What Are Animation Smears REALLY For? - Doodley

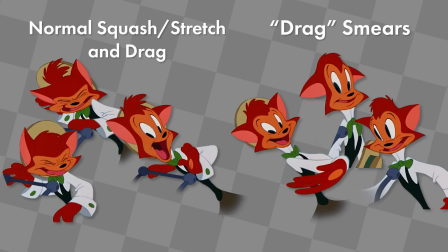4:12 They almost seem like off-model errors,
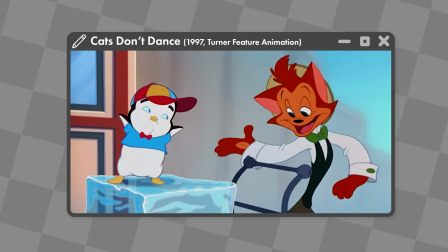4:14 but in motion are pushing the animation to its limits in ways that I think are absolutely genius and look extremely fluid and lovely. Until recently, this was the main way smears were added to 3D animation.
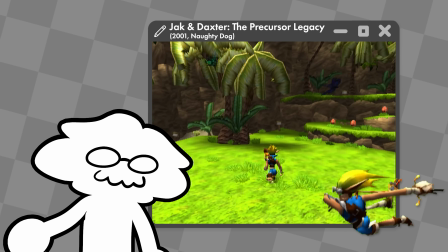4:26 By just pulling on the bones of 3D characters, you can add very subtle smear frames to what would otherwise be very stiff, rigged animation.
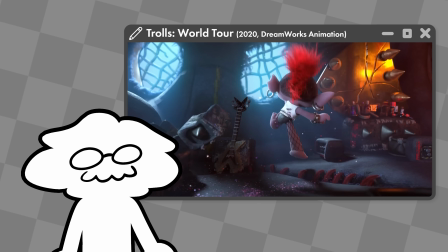4:34 Nowadays, many films and games are adding smear frames directly, which we'll talk about how to do later in the video. Now, you may think all of this is exclusive to cartoonier art styles, but even a little bit can add a lot to more realistic animation.
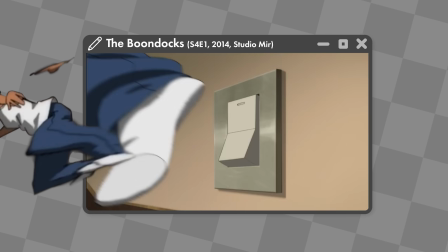4:48 Sometimes animators will break the pose of a character to exaggerate a snappy movement,
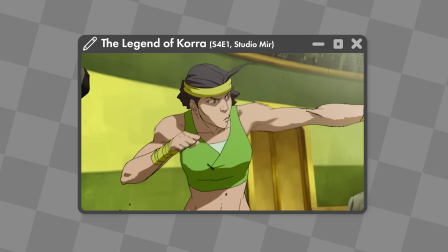4:52 or they'll use abstract smears that go way beyond what normal motion blur would produce, all in order to prevent their animation from looking stiff.
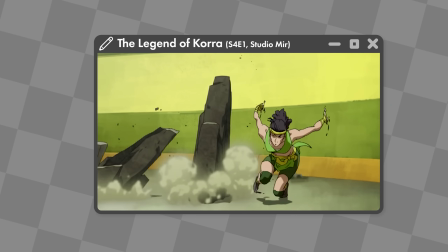5:00 After all, humans in real life aren't stiff either.
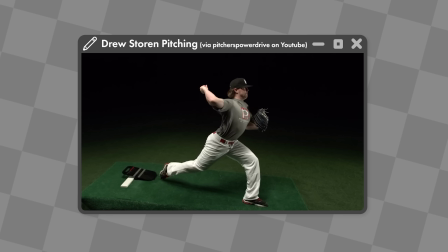5:02 For fractions of a second, they'll bend and twist and drag in ways that you may not notice, but you do feel.
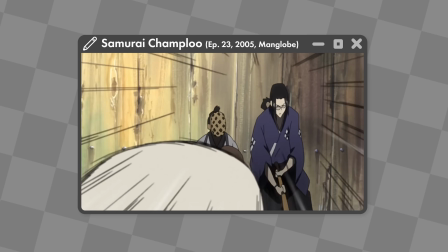5:09 So even realistic animation will seek to recreate this whenever possible, using smears to distort characters even further than real life normally would.
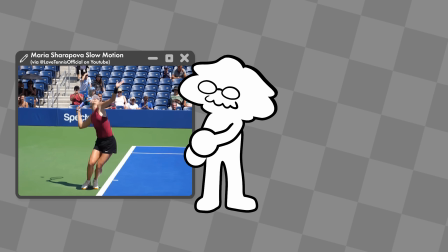5:17 Animation is all about exaggeration, so when real life itself looks a little exaggerated in the middle of an extreme motion, you gotta exaggerate the exaggerated. During the research of this video, I needed a way to track all the smears out there in the world. To help with that, I used Milanote, the sponsor of today's video.
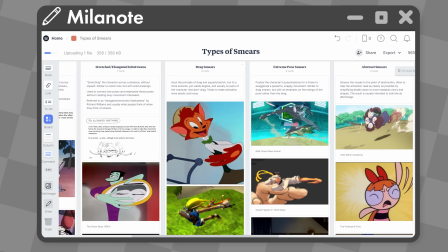5:34 Milanote is like a virtual bulletin board, but with a ton of digital features that allow you to organize, collect, and plan your projects more effectively than paper.
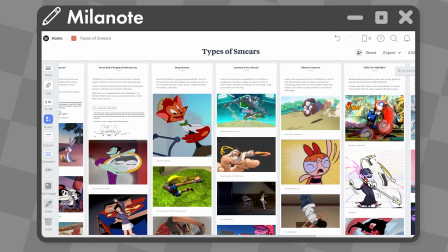5:41 For this video, I collected a ton of screenshots of smears from all kinds of media, and categorized them using Milanote's cards.
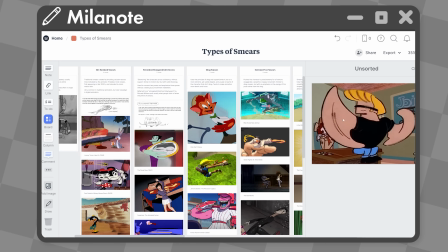5:48 By organizing all my research like this, it helped me focus the thesis of my video,
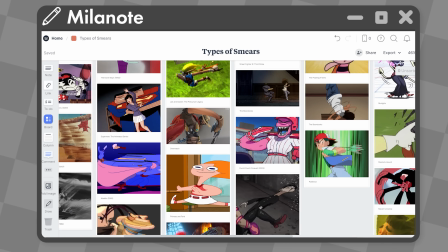5:52 allowing me to visually compare all the various smears I found, and more effectively understand the different purposes for them.
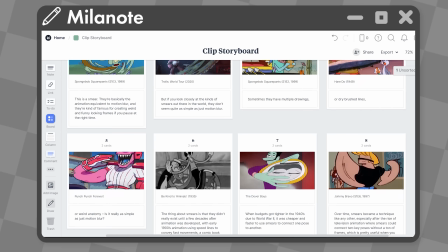5:58 I also used Milanote to help plan the different media I wanted to talk about, using their storyboard template.
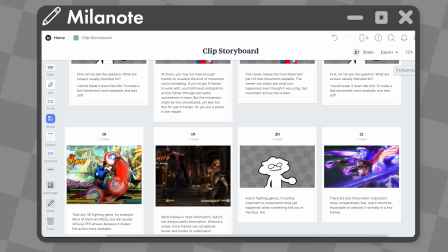6:03 Usually I don't have a very good way of planning out what kind of clips I use for my videos,
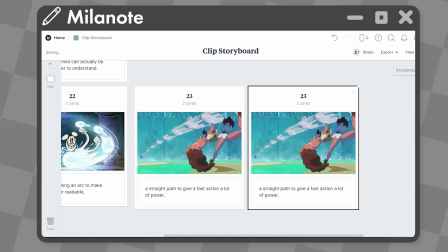6:07 but it was really important for this video to know what kind of visuals will be on screen during different parts of my script.
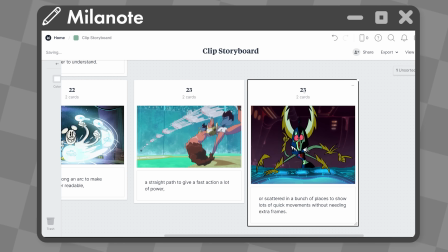6:13 Milanote was a really big help by being able to write my script, while also being able to visualize it using storyboard cards.
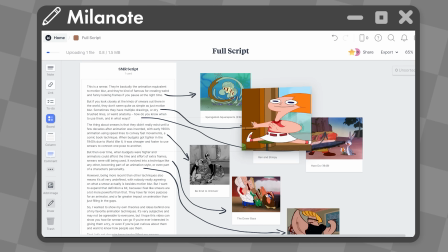6:19 One of my favorite features is how you can just drop a file right from your computer straight into your board.
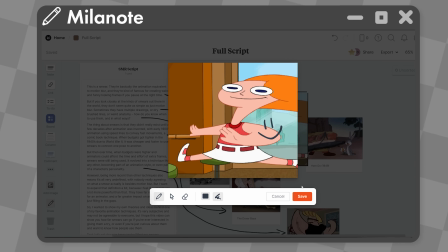6:24 You don't have to mess with any uploads or attachments, it just automatically creates a card you can move around, edit, draw over, and even caption.
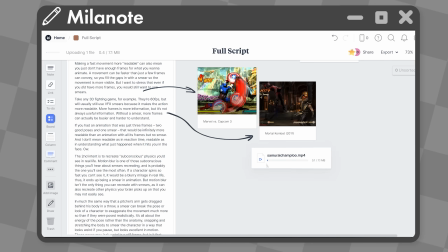6:31 This even includes videos, by the way, which kind of blows me away.
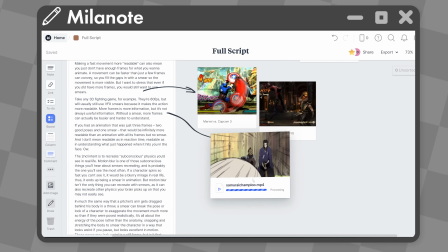6:35 You can just take an MP4, drop it in, move it around, draw all over it, and it'll still play right within the board.
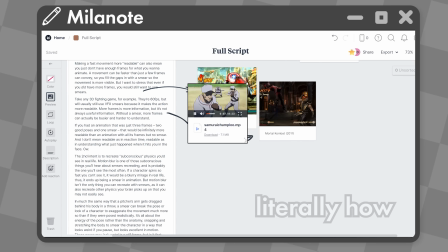6:41 Like, this is actual witchcraft. I don't know any other tool that does this right in your browser.
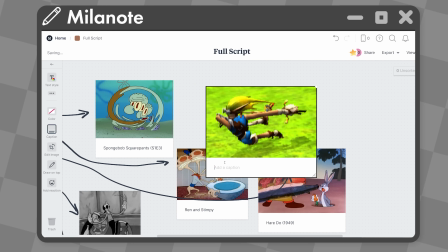6:46 In my case, being able to immediately caption my screenshots was great for keeping track of what media a screenshot is from, so I know where to look when I need to edit it into the video.
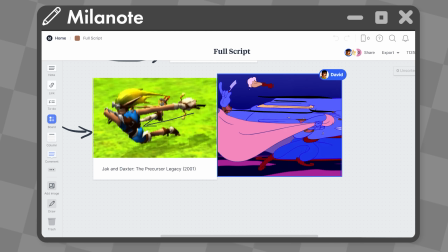6:54 And you can easily share your boards with your team, inviting your coworkers, clients, or even your friends to collaborate on a board together.
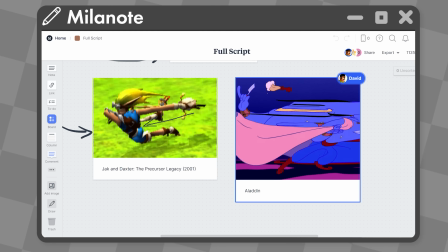7:01 They can easily add notes, draw on your board, and give feedback all in real time.
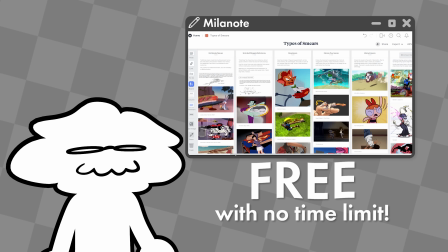7:06 Milanote is available for free with no time limit, and I super encourage you to give it a try. I'm really picky with sponsors,
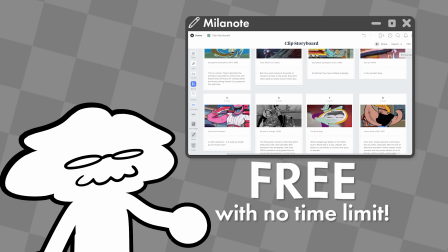7:12 but using Milanote genuinely expanded my animation research and sort of ended up transforming this video into something I'm really happy with,
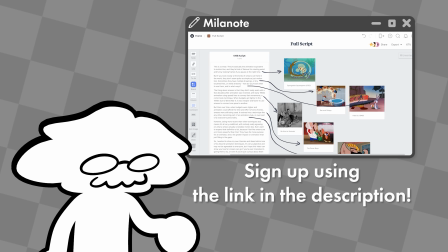7:18 so I highly recommend it. Sign up using the link in the description below and let me know in the comments what you're using it for. Thanks again to Milanote for sponsoring this video, and let's get back into it. Okay, so we talked about the why, but what about the how? Knowing that smear frames are more than just motion blur, how do you implement them effectively?
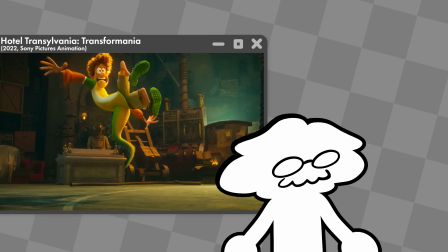7:35 And how do you do them in 3D where you wouldn't even be drawing them? First, let's talk about what we'll call classic smears, the huge ones that simulate motion blur.
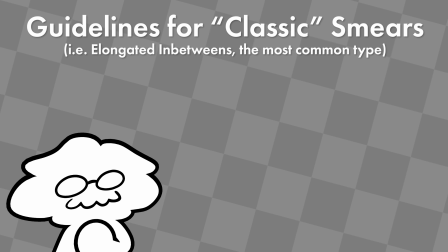7:43 I personally have two guidelines that I stick pretty closely to. One is that smears should only appear for one frame, 2 frames maximum.
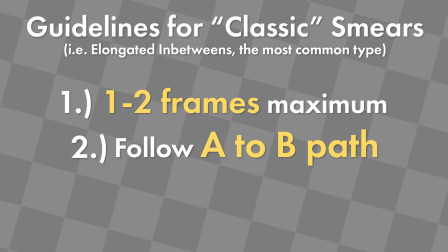7:51 And 2, smears should follow a very specific point A to point B path.
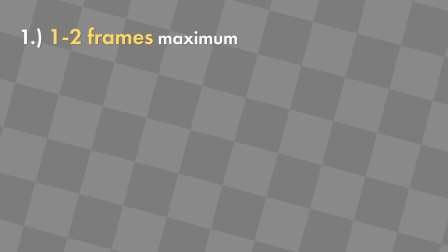7:56 For the first guideline, I think it's important to focus more on the before and after of a smear.
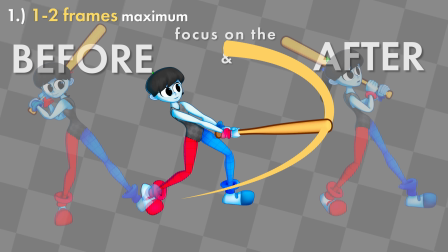8:01 Use a really strong pose with a lot of anticipation, smear for just 1 or 2 frames, and then a big reaction afterwards with every other part of the character following through.
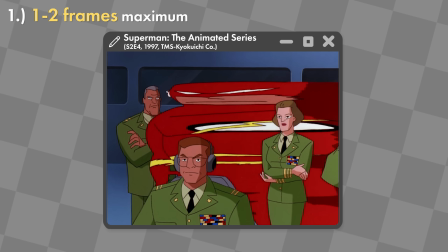8:09 Hair, capes, and other body parts can catch up afterwards to give the smear more weight after it's already gone.
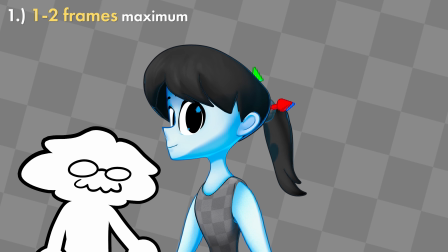8:16 Having a smear appear for anything more than 1 or 2 frames makes the smear feel like it's part of the character, like they're made of liquid, which can work if that's what you want,
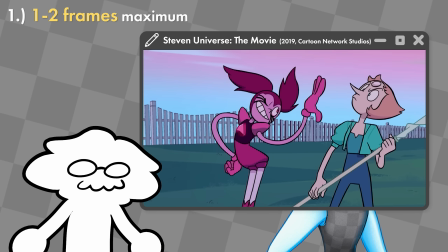8:25 but I think it's for the best that you limit smears as much as possible.
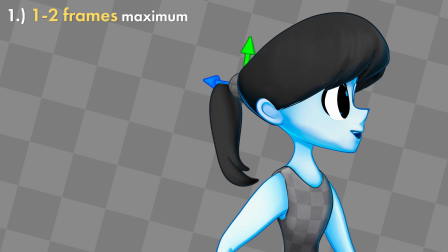8:27 By only having it appear for 1 or 2 frames, it doesn't feel like part of the character, it feels like part of the movement itself.
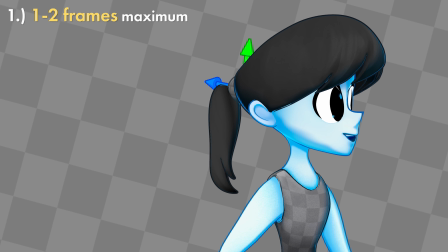8:34 It augments the before and after, rather than focusing on just the smeared action itself, and gives the whole thing much more weight.
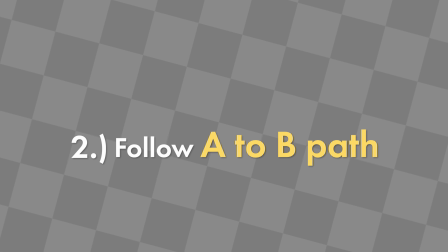8:40 The second rule, that classic smears have a point A to point B path, should be fairly easy to understand.
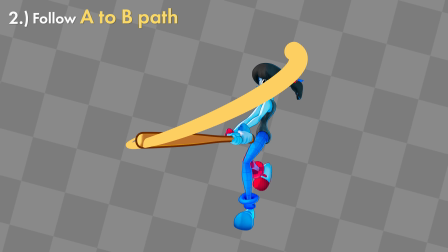8:46 And if you're familiar with other classical animation techniques like arcs, it follows the same idea.
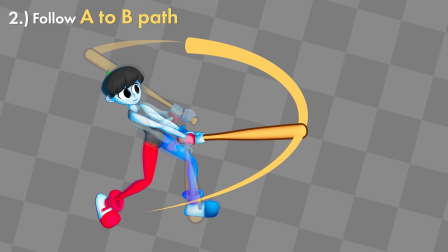8:51 You have 2 key poses, and your smear links them together in a clear and easy to see path. Keep the details and shapes simple, keep the path clear and obvious, and whether it's an arc or a straight line, make sure they're linked together.
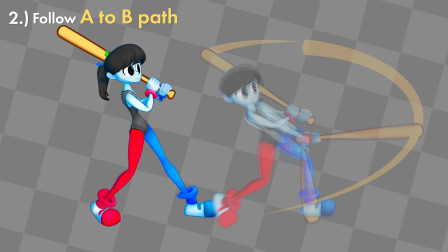9:03 Try to avoid having a gap between the smear and the other 2 frames.
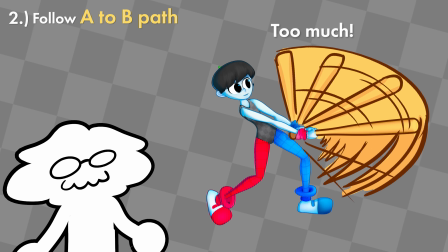9:06 Otherwise, it's not obvious the smear is linked to the keyframes. If it's not a clear and obvious path from one frame to the next, the smear ends up being muddled and busy.
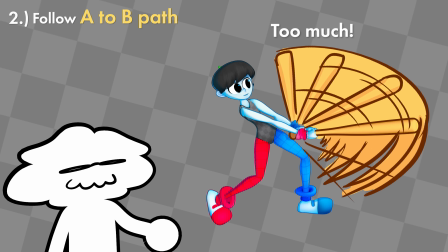9:15 Kind of worse than nothing at all, as your viewer might end up thinking, what just happened? So that's your classic smears, but the rules apply a little differently for other types of smears.
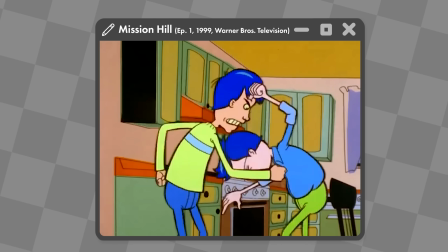9:24 You can basically ignore this for speed multiples since they usually appear for more than a few frames, and without any sort of path or arc.
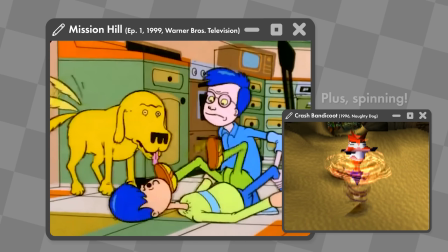9:31 They're often used for a lot of little actions rather than one big action.
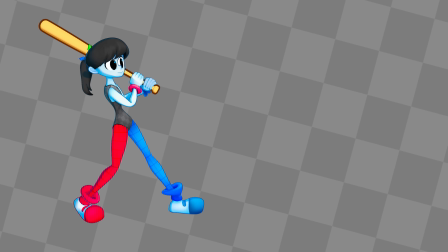9:34 But as mentioned earlier, nothing is stopping you from using multiples in much the same way you would classic smears, as an extra frame and to guide the eye along.
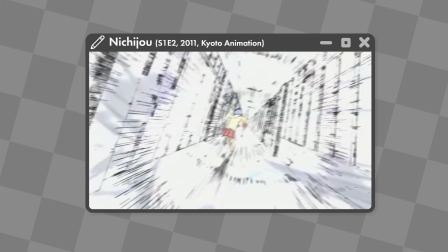9:42 As for more anime-style smears, they usually seek to emulate motion blur more closely, erasing parts of the liner and adding speed lines or smudges for several frames.
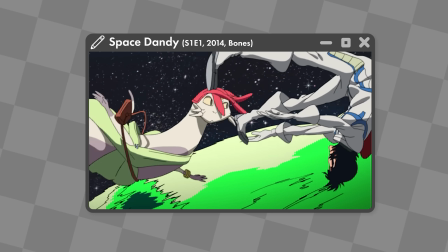9:50 Often the motion is even drawn entirely jittery to give it a sense of uncontrollable speed.
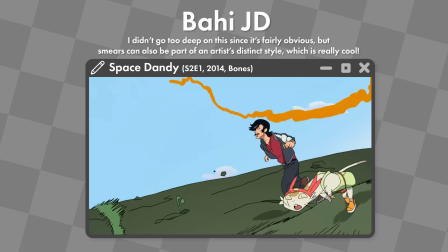9:55 Best seen in the work of Bahi JD. He tends to draw very controlled, on-model smears with a very jittery motion blur-like outline, and it's great. Anyways, I'll be here all day if I described all the little exceptions, but I wanted to offer my personal guidelines as to how I approach the most common types of smears.
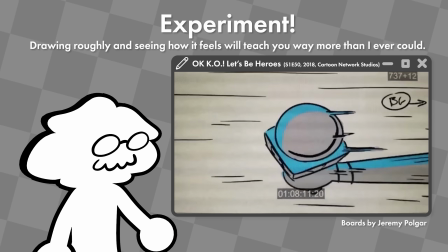10:11 Ultimately, you should just try roughly drawing what you want the smear to look like, and see if it feels good.
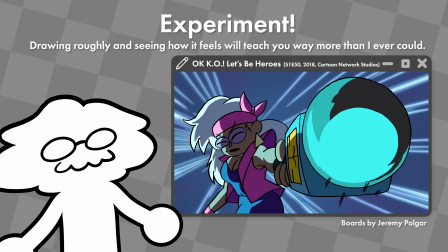10:16 You won't really know until you see it in action. Real quick, let's wrap up by talking about smears in 3D.
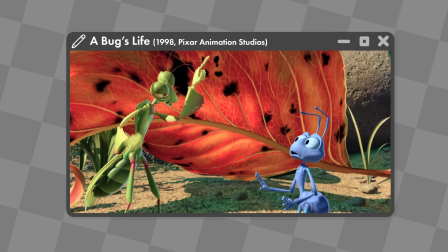10:22 Smears obviously didn't appear in 3D for quite some time since 3D is all about rigs and interpolation,
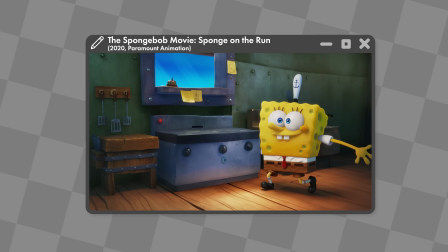10:28 but nowadays smears are everywhere and becoming just as much of a staple of well-crafted, stylized 3D animation.
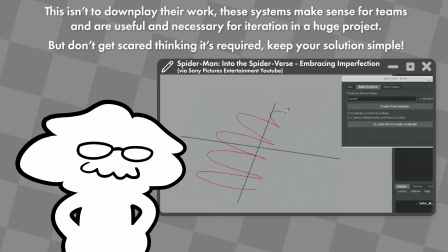10:34 Now, studios will talk all day about the systems and tech they have in place to create smears and multiples and all sorts of effects,
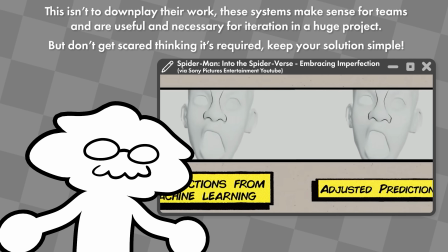10:42 but you really don't need anything that fancy.
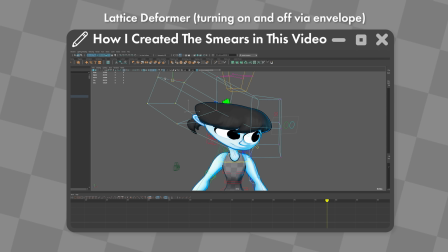10:44 Remember that it's all in 1 or 2 frames, so it's not like whatever appears for a single frame needs to be modeled and rigged and simulated with the utmost precise detail.
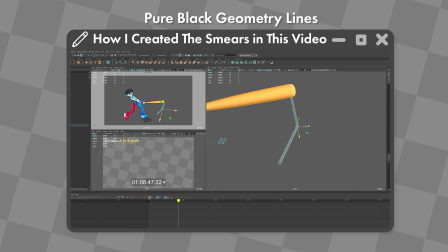10:53 It can literally just be a flat piece of geometry. Like if you need speed lines to guide the eye, then there.
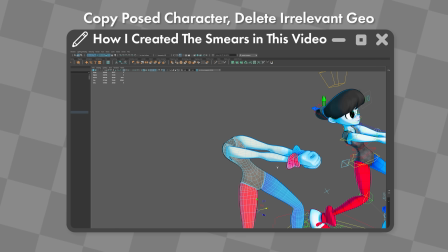10:59 That's it, go nuts. Or if you want to create a smear from the character's rig, just pose the character, copy the geometry, and delete any geometry that isn't part of the smear.
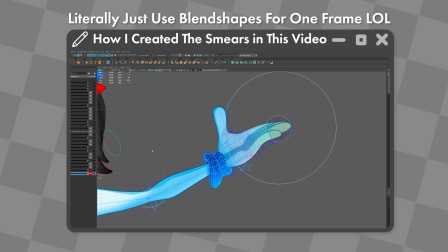11:08 There, now you have a multiple. Or you can make smears through blend shapes, and just sculpt the geometry the way you want.
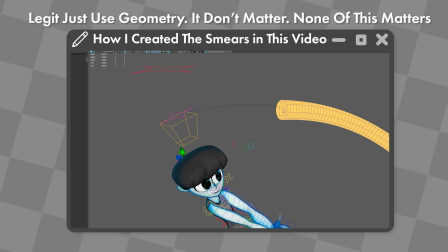11:13 Go a step further and just use one big flat plane of colored geometry for the smear. Who cares? Again, it's usually only for a single frame. Whatever solution you come up with is fine. You really don't need anything more complicated than this, especially if you're working alone. As an example of this is basically what Guilty Gear does.
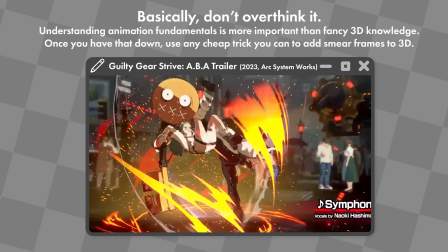11:31 I know I've brought up fighting games like 3 times in this video so far, which is silly because I have a fighting game video planned,
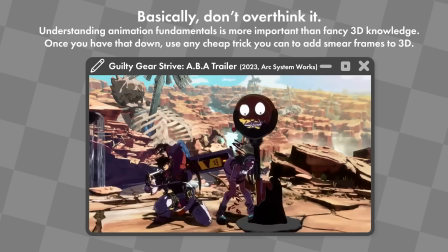11:37 but literally all they do is just model the geometry they want and put it in there for a single frame.
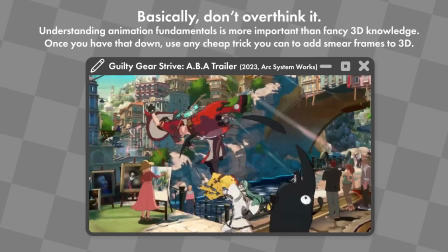11:42 That's it. All of this is totally fine. Nobody's gonna get mad at you for breaking rigs or using extremely simple solutions. This is cliche, but the most important part is to have fun with it. Smears are the most delightful aspect of animation.
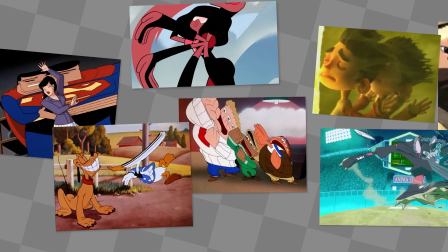11:56 It's a concept that only truly exists in this medium, and audiences love seeing it because the only way that drawing could exist is because it was animated,
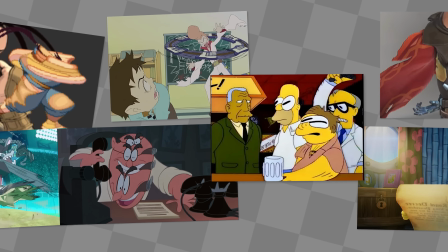12:05 part of a greater movement that's probably way more memorable and impactful as a result of the smear.
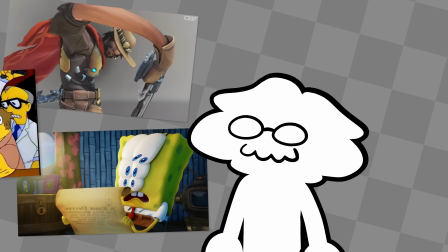12:09 Smears are the best, and I personally believe they evolved way beyond what they were originally intended for. Over time, we've discovered so many different purposes for them, and I wanted to offer my own guidance and philosophy on them. They're an extremely unique aspect of animation that's different for everybody.